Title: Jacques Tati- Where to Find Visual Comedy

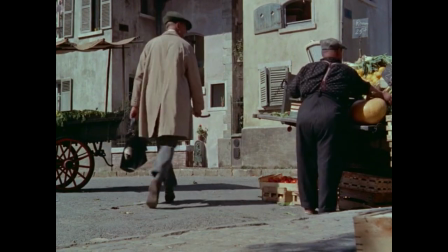[0:10]
So, if you watch film essays like these a lot, then you've probably heard a lot about how visual comedy is something of a lost art nowadays.
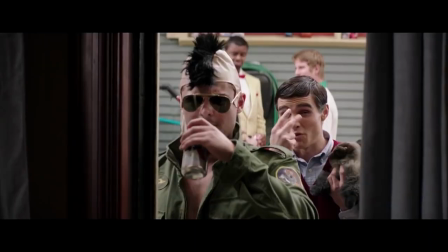[0:17]
So many modern mainstream films are really just scenes of people standing around improv-ing at each other.
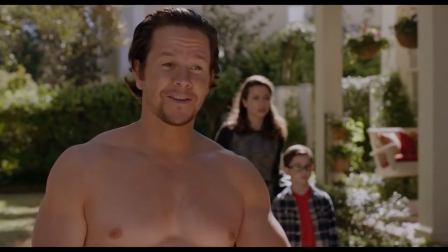[0:22]
And that's not a bad thing in itself, it's just kind of a wasted opportunity. And while there are a ton of great filmmakers whose comedy is totally worth your time studying,
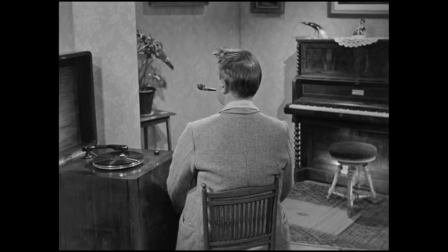[0:31]
I want to hone in on one of my personal favorites, Jacques Tati, and look at the places where he found visual comedy.
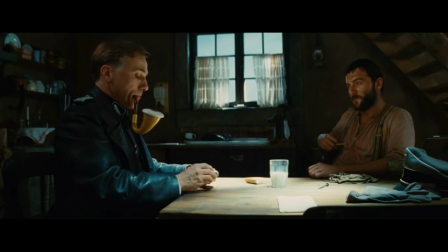[0:39]
First up, props. Whether they're inappropriate, slightly creepy, or just plain ludicrous, a good prop by itself can nearly always get you a solid laugh.
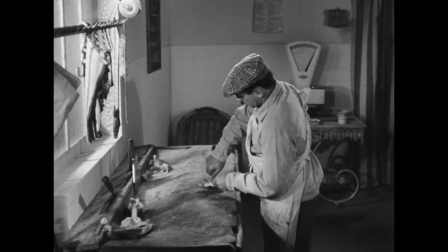[0:47]
However, what really matters though is what you do with what you have.
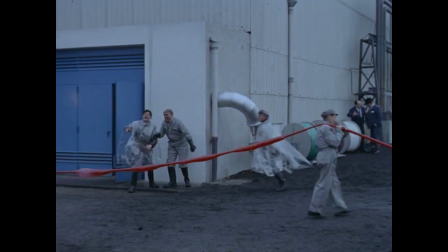[0:56]
Because anybody can just hold up some funny little whatever in front of the camera.
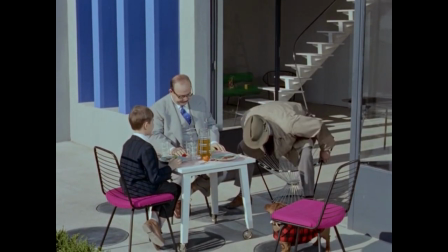[0:59]
The real test is whether or not you can take one or two completely normal, everyday boring things, and find a gag with them.
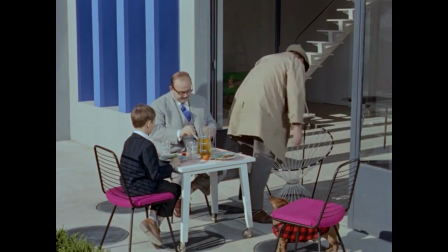[1:07]
And a lot of times, the easiest way to do that is to make that prop a problem for the character to solve.
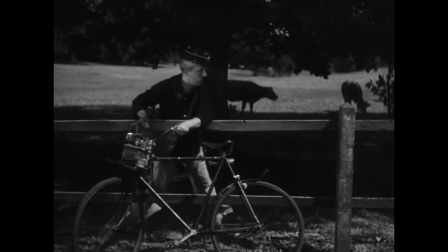[1:13]
Find a way for it to prevent the character from doing whatever it is they need to do. Like running a functional restaurant.
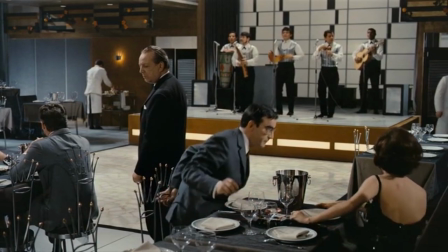[1:21]
Or not ruining the customer's clothes.
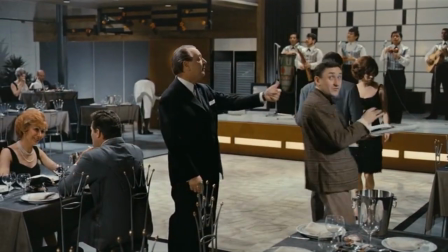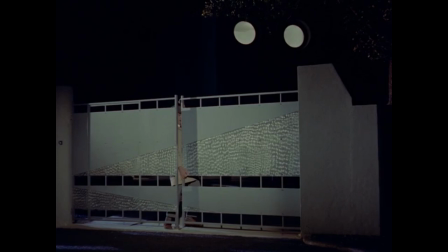[1:32]
or escaping in the middle of the night.
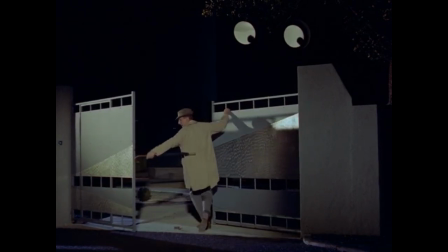[1:38]
Or, to take it to the simplest level, what'll interrupt them from getting from point A to point B?
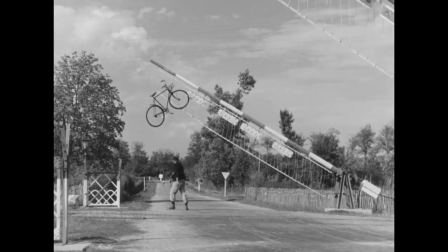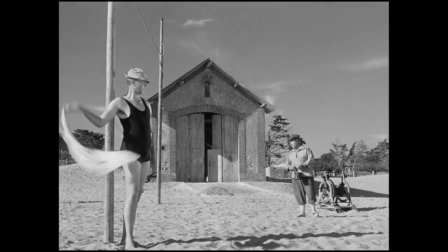[1:48]
And you can even take that literally, put an object right smack dab in between the character and their objective.
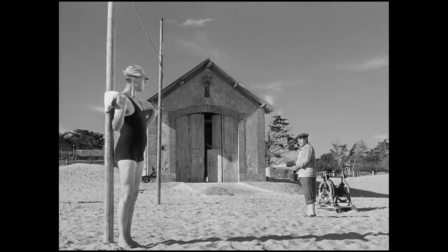[1:56]
This way of thinking,
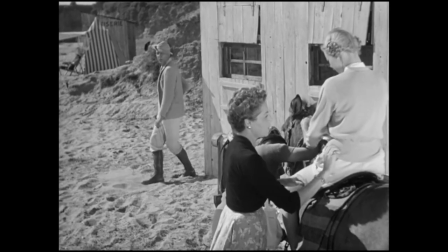[1:58]
of taking full advantage of both the objects and the world around you is inherently rooted in silent cinema, and it leads to some of Tati's greatest gags.
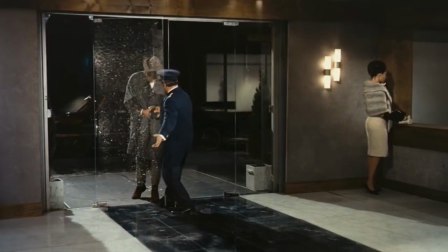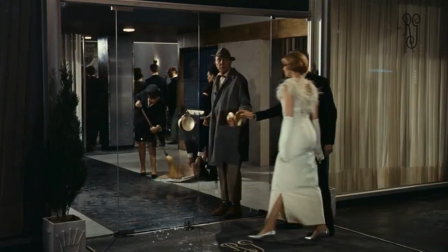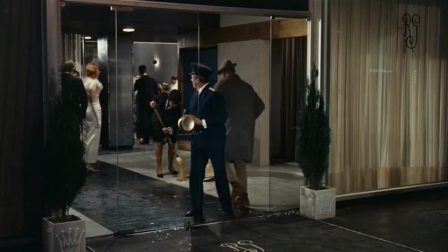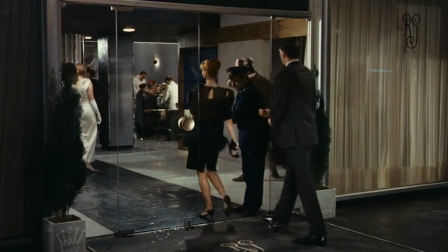[2:25]
But I guess I really shouldn't call them gags.
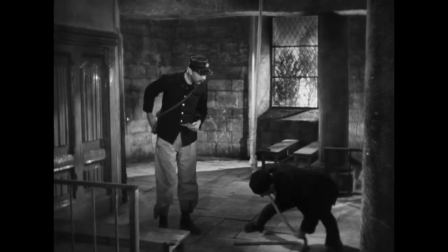[2:27]
And like all the silent greats, moments like these aren't so much about laughing at a punchline, but being amazed at a feat.
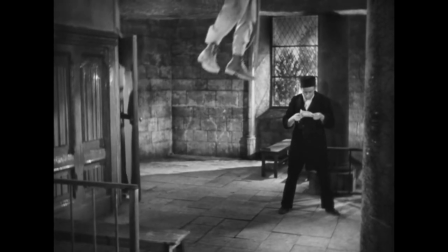[2:35]
At the imagination, at the fact that it's all real, or that it seems real. And part of that amazement has everything to do with discipline.
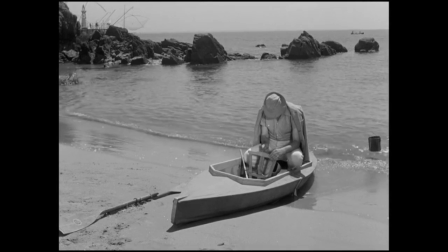[2:45]
Trying to imagine just how many takes this took to get just right. And to be honest, I think that's kind of the saddest thing about modern comedies. Sure, one-liners may be funny, but where's this kind of precision?
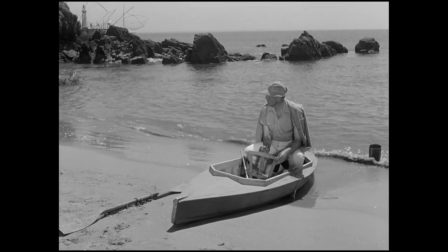[3:02]
And for as much as that's true for what we see, it's also true for what we hear. Consider this gag.
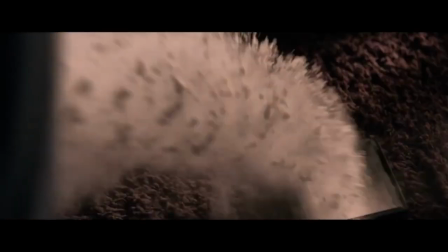[3:08] It's gotta be worth, what, $10,000, $15,000? Oh, I blew it.
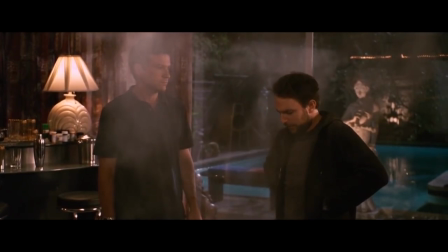[3:13]
Not that funny, right? So how do we improve it?
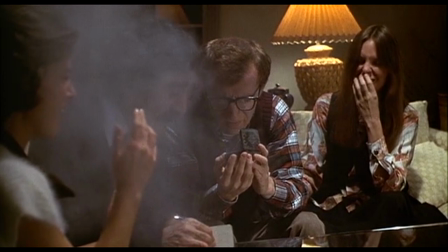[3:19]
That's more like it. See, what really sells the gag isn't the cloud of cocaine. It's the sneeze.
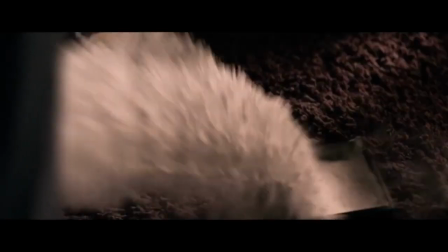[3:25]
It's the sound. Sure, there's the sound of the box hitting the floor here, but in a way it's too simple.
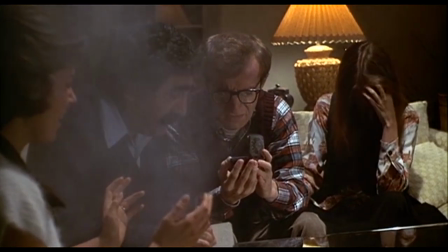[3:32]
This is exaggerated. And that's the key. The way that Tati used sound was really unique and like no other filmmaker,
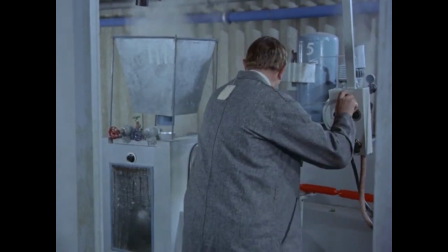[3:41]
and deserves entire essays on its own, but one of the main things he used it for was enhancing gags.
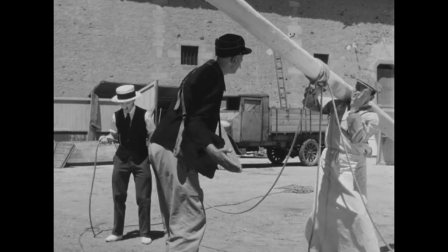[3:48]
Again, think about what's really selling the laugh. Is it the action, the character's reaction, or is it the sound?
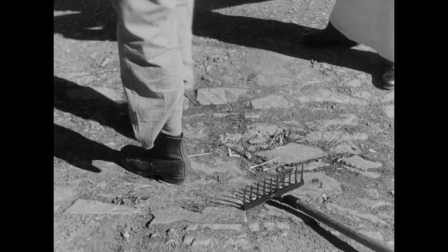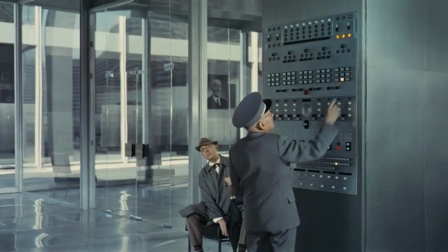[4:02]
There's also a certain tangible quality that sound can bring to a picture.
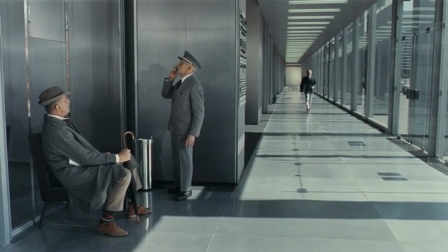[4:06]
It has this ability to bring life and even personality to an object or a location.
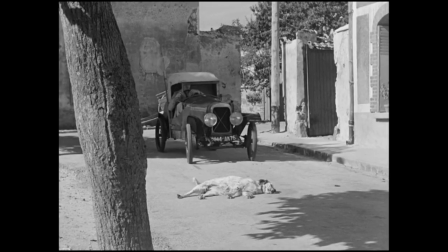[4:13]
And in that personality, you can find humor.